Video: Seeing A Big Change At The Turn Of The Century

Hi, my name is Jeremy, and on this channel I talk about color and light. I have been a lighting director, a lighting artist, a cinematographer, a director of photography, and so I think a lot about light and color. And I was working on a project a few years back where I was doing some studies, and I was looking at a whole bunch of different films and games focused around action films and action games and how to increase the quality of our cinematography on this project. And I stumbled across something that I found really fascinating. I think it really came down to seeing the Mission Impossible films and the James Bond films and looking at them from the 1960s all the way up to present day, especially with James Bond, or Mission Impossible from the 1990s to present day, and I noticed this striking thing, and I just wanted to share it with you all because I think it's so fascinating.
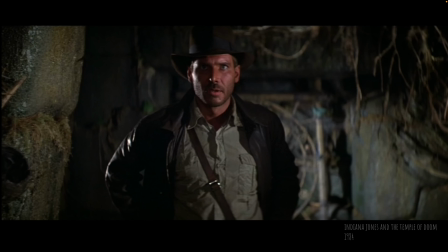60s
So here are some of the images that I looked at. I looked at Indiana Jones, I looked at Goonies, I looked at James Bond films,
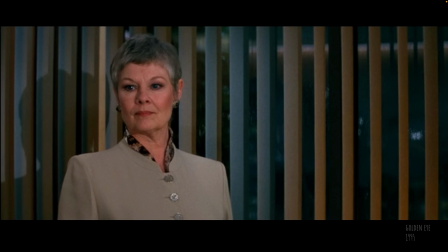69s
Mission Impossible films, and I started to notice something was different between the old films and the new films.
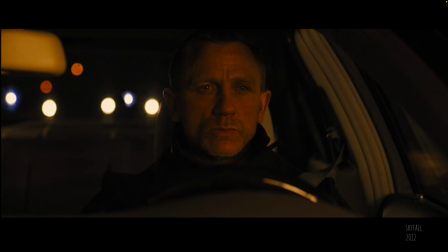78s
Looked at even really old films, North by Northwest versus modern Skyfall,
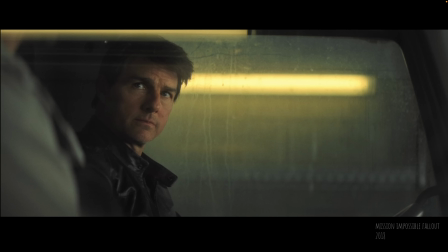84s
James Bond, or Mission Impossible, old James Bond versus new James Bond. And I started to notice this thing. Can you see it? Isn't it cool? Did you notice this big shift that happens? Okay, if you didn't, let's go back a little bit and I'll talk about this again. I need to rewind and say, how did film start? Theater has been around for thousands of years. We have told stories. You can find old Greek amphitheaters where they would do plays in front of hundreds or thousands of people. It wasn't until 1906 when the very first feature film was shot.
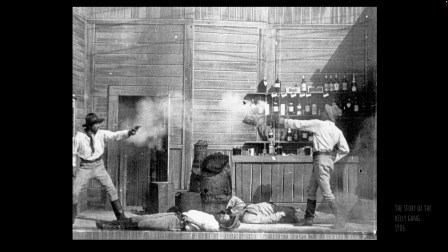121s
And here's an image from it, The Story of the Kelly Gang from 1906. So it was pretty early. The technology at the time was very limited. The amount of light needed to capture film frames at 1/24th or
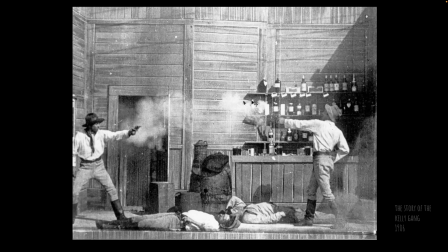135s
1/48th of a second needed a tremendous amount of light. So the only way to shoot these was outdoors in sunlight. Sunlight was the only light that was bright enough to be able to shoot this. Also, throughout thousands of years of history, people had done plays in theater,
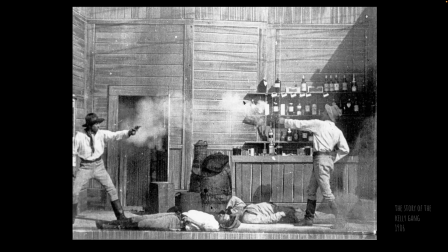152s
and so they built the sets for this very much like a stage for theater. And this was the beginning of feature film.
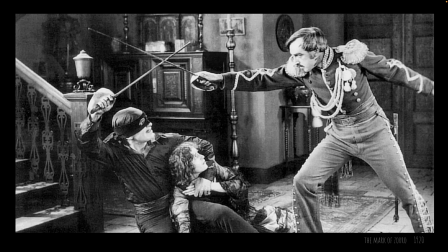159s
Translate a little bit further, technology changes really quickly, and 1920s, you can see this look that looks very theatrical, and they realize in order to see the characters, you need to see their faces and you need to be able to separate them from the background. So there's rim lights put from behind to help make these characters really stand out.
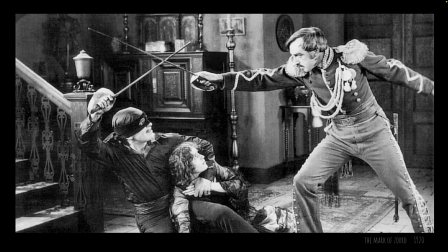179s
The nice bright light, the contrast of light and dark.
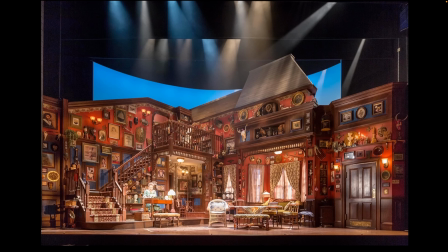183s
And this follows a lot of theatrical methods that we use today.
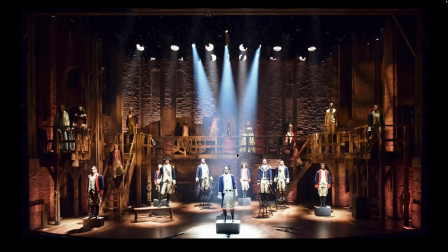189s
For the past 100 years, since electric lights in theaters has been pretty consistent with the way things can be lit. And this blended into cinema.
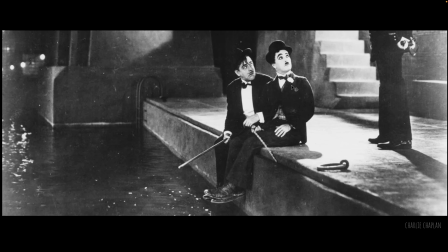200s
So early Charlie Chaplin can see the characters' faces in those rim lights just like they would do on stage.
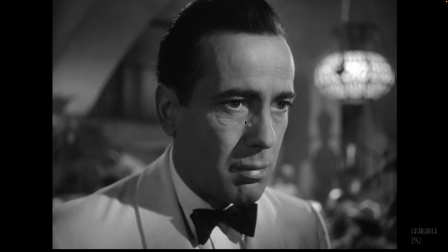206s
But the advantage of film is that you can get much closer to the characters and see much more subtlety in their performances.
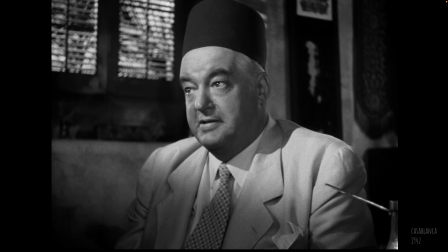214s
Here's some images from Casablanca and looking at the style of the light from these old films.
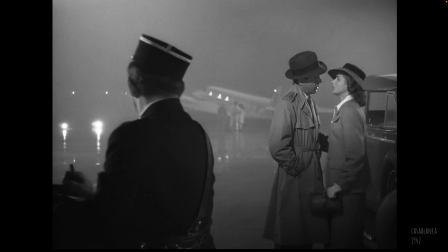220s
Very beautifully done, but there is a style that came out.
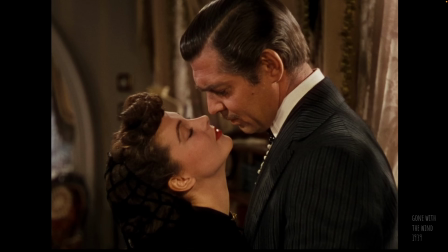224s
Here's Gone with the Wind in 1939 and The Wizard of Oz, 1939, the same year. Color film was a brand new thing and it changed the game. From black and white, it was just value-based thinking, and now there's color. What do we do with color? The story that I've heard, and I don't know if this is true or not, is that Technicolor really wanted to show off color film. It was a pretty amazing thing to go in and watch a movie that starts black and white, and then all of a sudden the screen turns to color. It was something brand new that people hadn't seen before, and it was just amazing. So one of the things that they did was they had a very strict standard. In order to get the brightest colors on film, they used all white light sources.
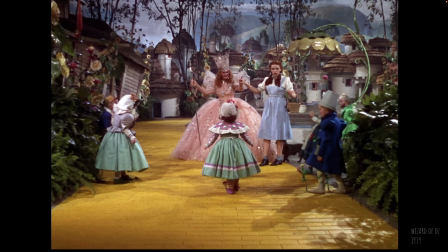266s
And I can look at this as a cinematographer and notice that all of the light is just pure white, and I can see all the little reflections, and I can see these multiple overlapping shadows because the light had to come direct from the light sources onto the characters in the sets to be
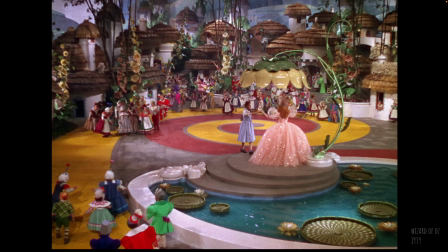282s
able to see everything and for it to expose right. But it started to make a cultural look to cinema that stuck for a very long time.
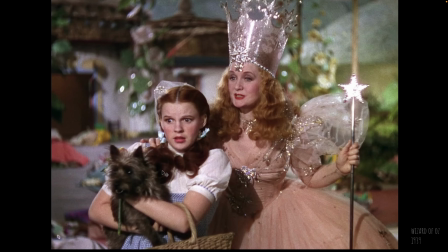292s
If I look at these images from The Wizard of Oz, notice the characters are lit by bright white light from the front, direct from the light sources. Really hard shadows on their faces,
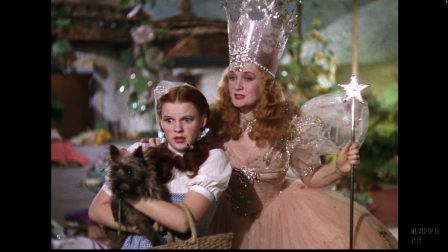305s
but placed just enough that you can really see their faces and don't have any terrible shadows across them, but it is a certain look. And then they have rim lights from behind to separate them from the background.
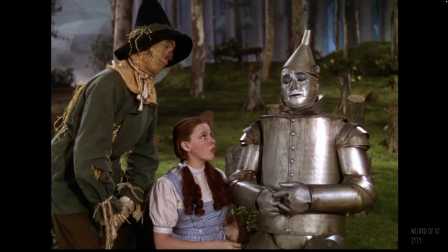317s
But through the film, the characters look very consistent when they're first meeting each other, to when they're having their big moment in the castle, to the happy ending. The characters' skin tones and all of the colors look pretty much the same through the whole film.
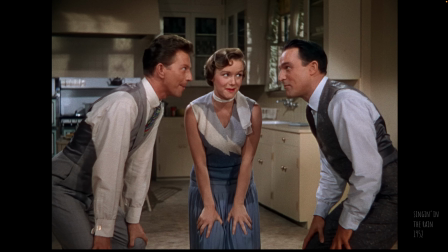333s
And this continued beyond the 1930s. Here's the 1952, Singin' in the Rain.
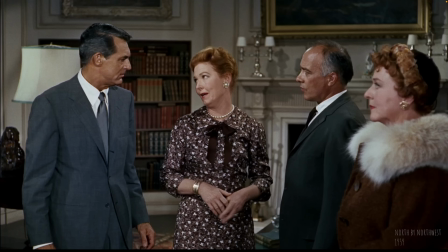338s
This same type of look of white light sources. North by Northwest, 1959.
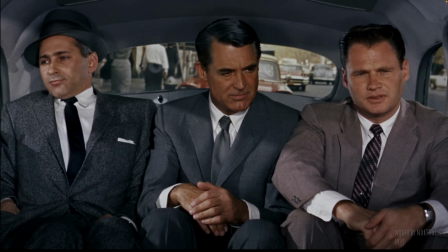345s
I start seeing like this look to all of these images. Even though the characters are in a car, it's almost this theatrical look. Their skin tones are the same. Look, night, day in the car, their skin tones, they look identical.
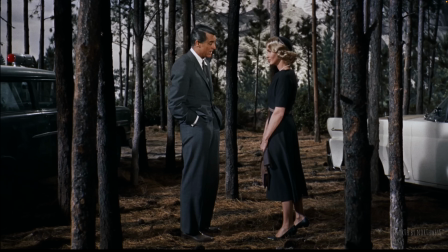360s
They just, it's all the same through the whole film. Even when they're outdoors, there are lights that are put
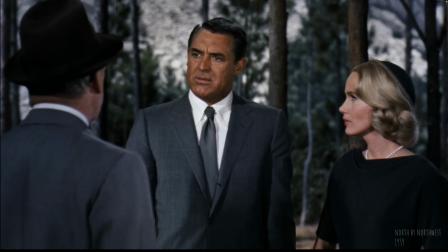367s
onto the characters' faces to give them a very consistent look and a consistent skin tone through the whole movie.
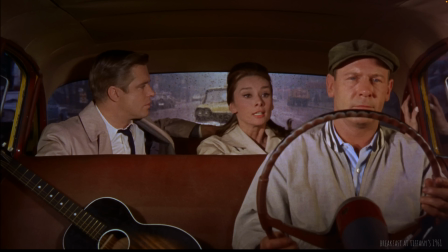373s
1961, Breakfast at Tiffany's.
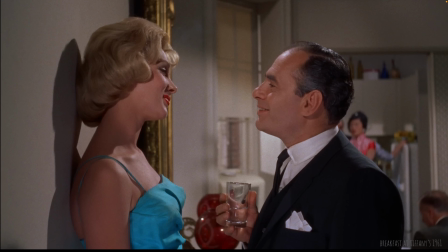375s
The same thing continues on, and the look of television and the look of film evolved in a certain way. This is the way you light characters' faces. This is the way you light women, the way you light men, the way you light backgrounds, the way you light interiors.
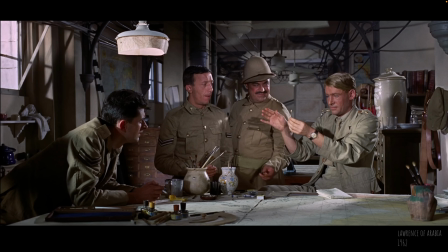391s
It had a very consistent look. 1962, Lawrence of Arabia. 1964, Mary Poppins.
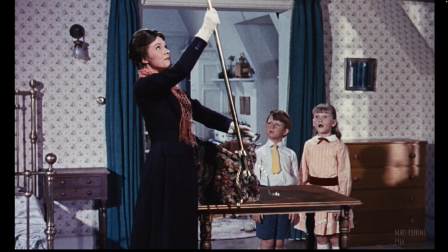398s
Notice that the characters are all lit very consistently through the film.
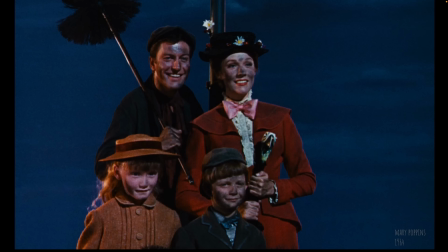403s
Even when you have scenes that are outdoor in the blue of night, there's still light that's pretty much white light from the front.
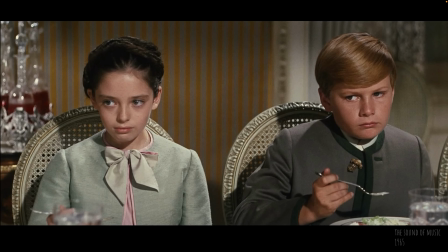412s
The Sound of Music, 1965. Very consistent skin tones and lighting through almost the entire film.
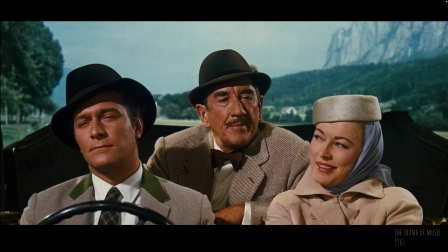420s
This kind of front white light. 1979, first Star Trek movie.
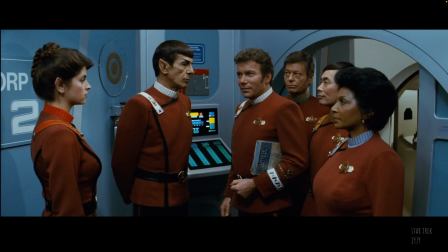426s
The same thing. 1980s, Ghostbusters.
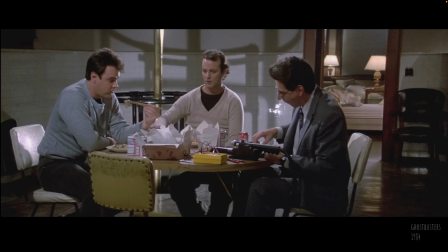431s
It's the same thing throughout most of the film. Now, there are exceptions. There absolutely are exceptions. There are parts of this film that have a lot of color and a lot of difference. But overall, most of the characters are lit to see the characters. It is a very character-centric method of lighting, and it makes sense.
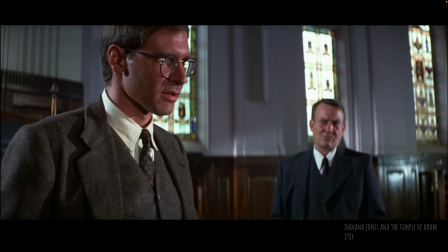449s
Indiana Jones. I think Indiana Jones was the movie that made me go, there is something here, when I noticed studying the light sources, like, where are these lights coming from? What is this in this scene? They're just like, there's a hard light over here and a hard shadow and overlapping shadows and rim lights from the back.
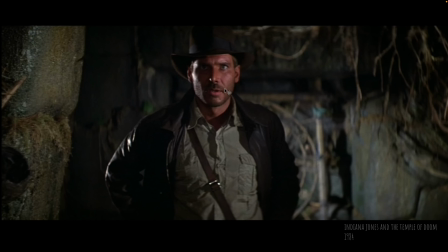467s
Indiana's down in this cave and there's suddenly white light on his face and white rim light on his back coming from where? There's no sunlight in here. It's all direct and sharp shadows. And like, where is this coming from?
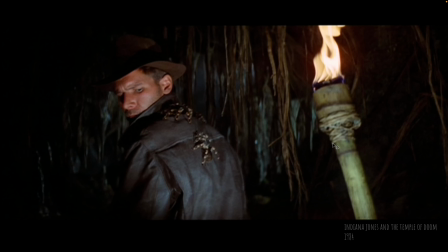481s
This lamp here this torch that someone was carrying would be warm light, but on his back, it is hard white light with hard shadows.